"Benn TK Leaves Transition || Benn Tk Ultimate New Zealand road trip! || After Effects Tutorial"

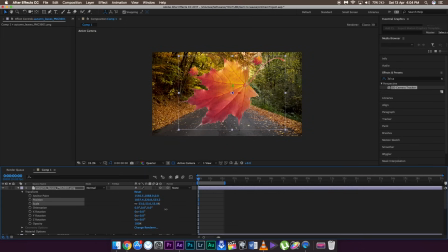[4:14]
I'm going to increase it to the size that it covers the entire frame, just like this.
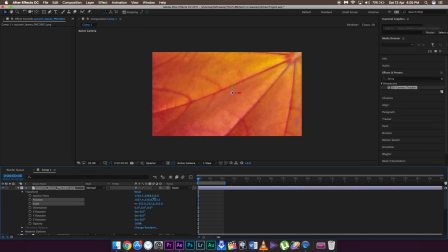[4:22]
And I'm going to change the position as well in such a way that in the first frame, it is totally out of the frame in the top hand side,
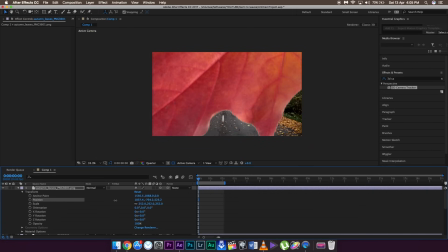[4:30]
just like this. Alright, now set a keyframe to the position, go to the last frame just around here
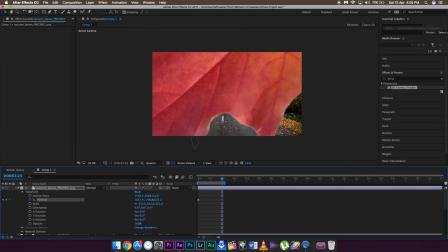[4:42]
and change the position on the Y to such a position that the leaf moves from up to down and the entire leaf is out of the frame,
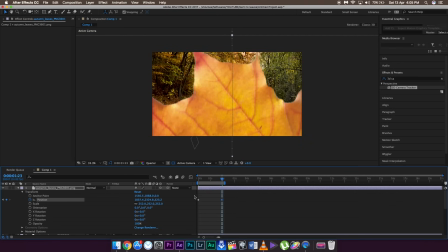[4:50]
just like this.
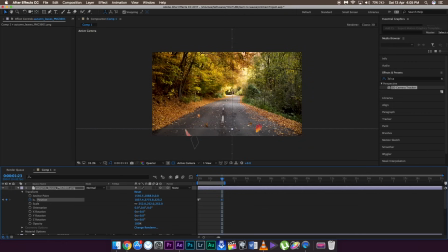So as you can see, the effect is ready.
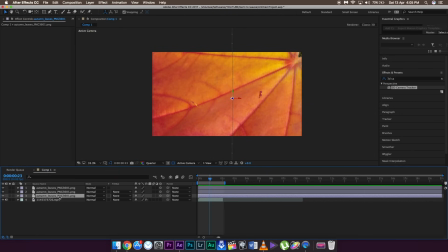[5:00]
Now what you guys need to do is, just make sure it is at the top layer and it is not a 3D layer.
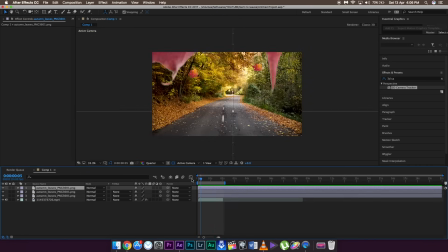[5:10]
And you guys can make it a 3D layer also, it is totally up to you, but it is my personal preference.
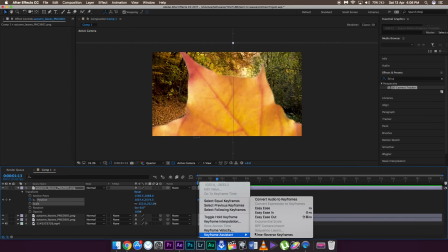[5:15]
So make sure it is in the top layer, and easy is the keyframes also, it is totally up to you.
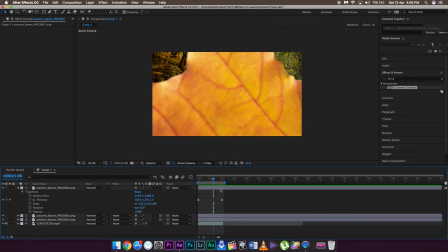[5:24]
Now go to that position where the leaf covers the entire frame.
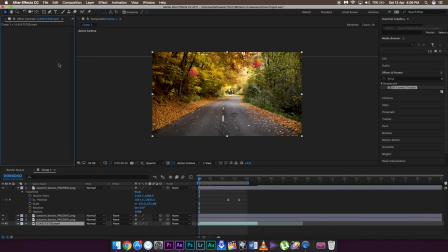[5:32]
I'm going to just move the keyframes just a little bit to make a more dramatic effect. So here it is. Now go to that position where the leaf covers the entire frame.
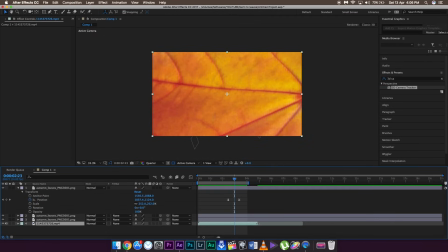[5:46]
Just around here. Right around here. Now trim the first clip to that position.
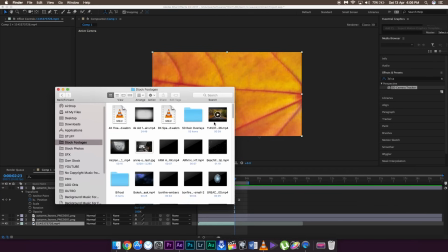[5:53]
And then what you're going to do is you're going to import another clip to make the transition happen.
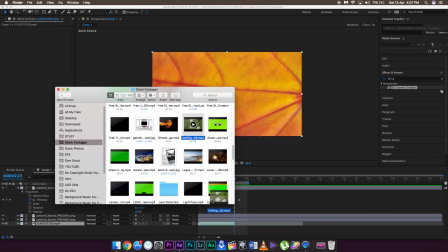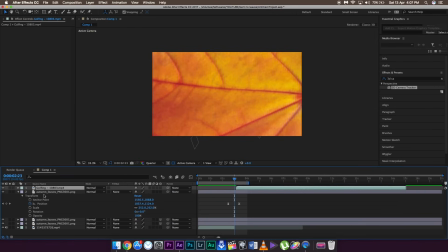[6:04]
And drag it below,
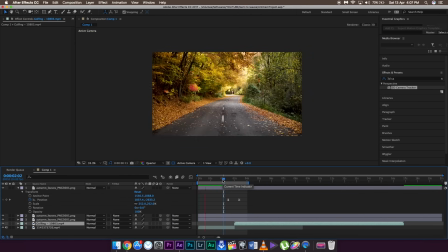[6:08]
right around here, and as you can see, your transition is ready to be used, and it is pretty simple.
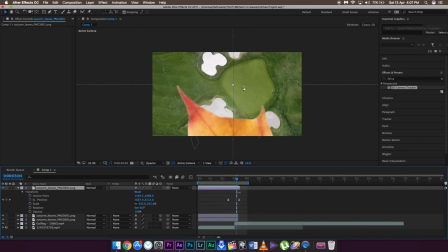[6:18]
And you can trim all the other layers to that position only, because otherwise the leaves will show in the next clip as well.
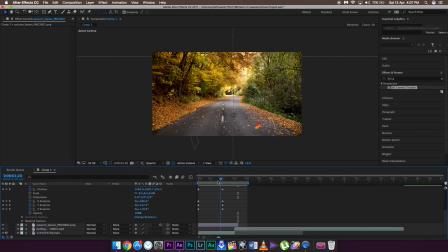[6:32]
So after making some minor adjustments to layers and stuff, and easy easing all the keyframes, this will be the result. Now, in order to make a more dramatic effect, I'm going to add some more leaves to this particular footage.
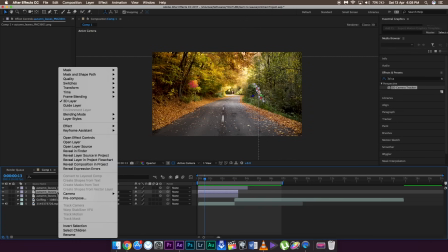[6:48]
So I'm going to select one of the leaves which I animated before, and then right click,
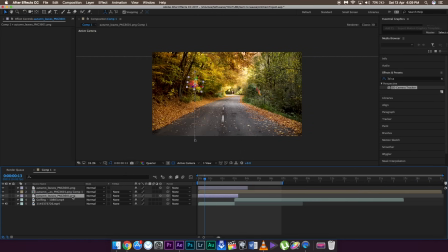[6:54]
choose move all attributes into a new composition, and click OK. And do the same for the second leaf as well. And then what I'm going to do is I'm going to copy these two compositions 2 to 4 times.
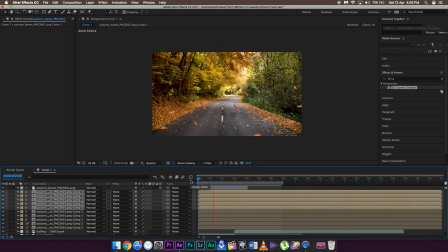[7:10]
And then now I have a lot of leaves with the same kind of animation, and I'm going to place them at different places.
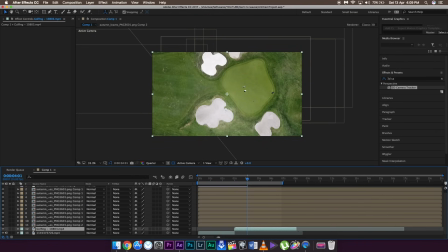[7:16]
And that is pretty much it. After placing some more leaves to this particular frame, my effect is totally used. After adding some more leaves to this particular frame, my effect is totally ready to be used. Now if you want, you can add motion blurs, you can color grade the footages, you can add cinematic bars,
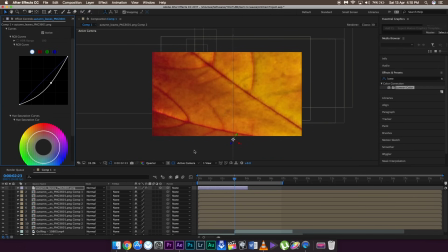[7:36]
you can add sound effects, you can add a proper music to this footage, and that is pretty much it. So this is pretty much it, and this is PIXELS signing out.
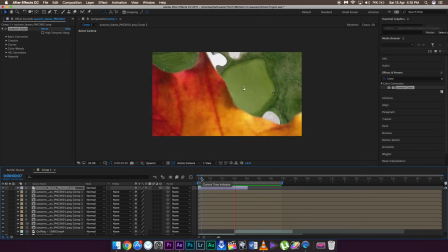[7:45]
Hope you guys like the tutorial, and peace out.